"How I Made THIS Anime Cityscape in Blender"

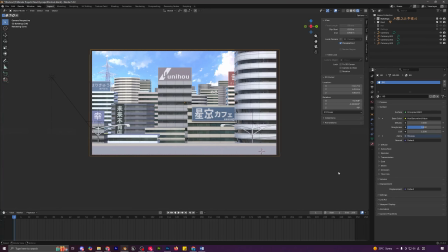(4:06)
I start inside Blender's compositor and use a few simple nodes like glare to get that soft anime style glow,
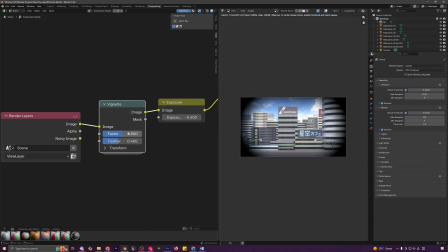(4:12)
along with a bit of chromatic aberration and a subtle vignette to finish the look.
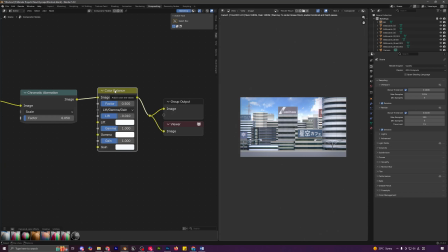(4:16)
After setting up the daytime render, I honestly wasn't fully happy with the vibe, so I decided to create a separate evening variation.
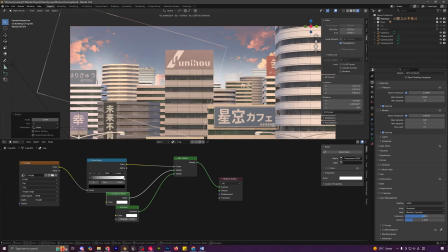(4:23)
For the evening version, I changed the sky background first, lowered the sun lamp temperature for a warmer yellow tone, and adjusted the fog emission color to match the mood.
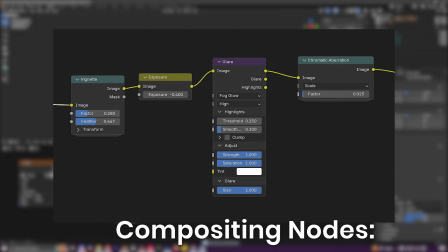(4:32)
Also worth mentioning that I used the standard color space for this project, which I find gives me better results for anime style scenes compared to AGX or Filmic.
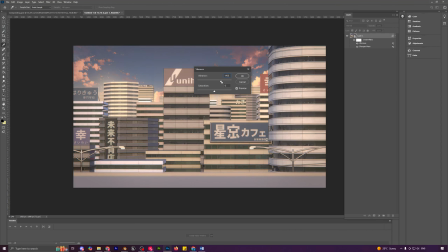(4:41)
After that, I take the render into Photoshop for a few final touches.
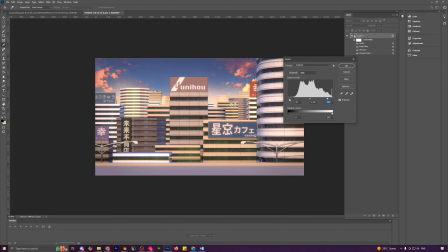(4:44)
I added some sharpening, a bit of vibrance and saturation, adjusted the levels and used an overlay to add a sunbeam effect.
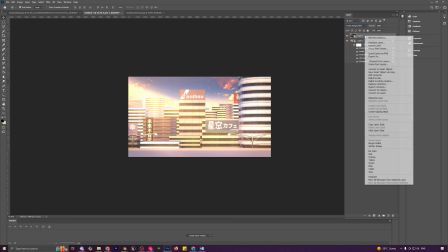(4:52)
With these overlays, you can set the blending mode to screen or linear dodge and just dial the opacity until it feels right. I
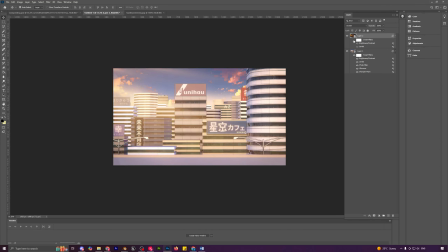(4:59)
also paint in some fake light for the street lamps and blur it with Gaussian blur to get that soft glow.
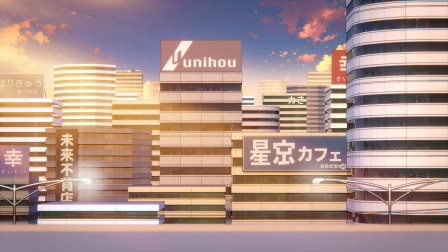(5:04)
And with that, we are done with the compositing as well. And you can see we have improved the scene a lot, as this is the scene now and this was it before all of the compositing. And with that, the scene is done. If you enjoyed the breakdown, feel free to like the video and subscribe for more anime style stuff.
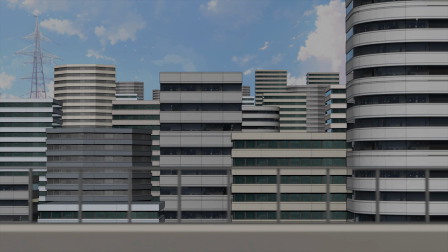(5:19)
Drop any questions you have in the comments or let me know if there is a scene you would like to see me work on next.
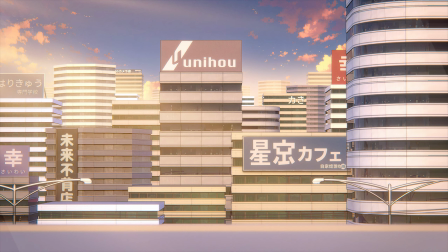(5:24)
Thanks for watching.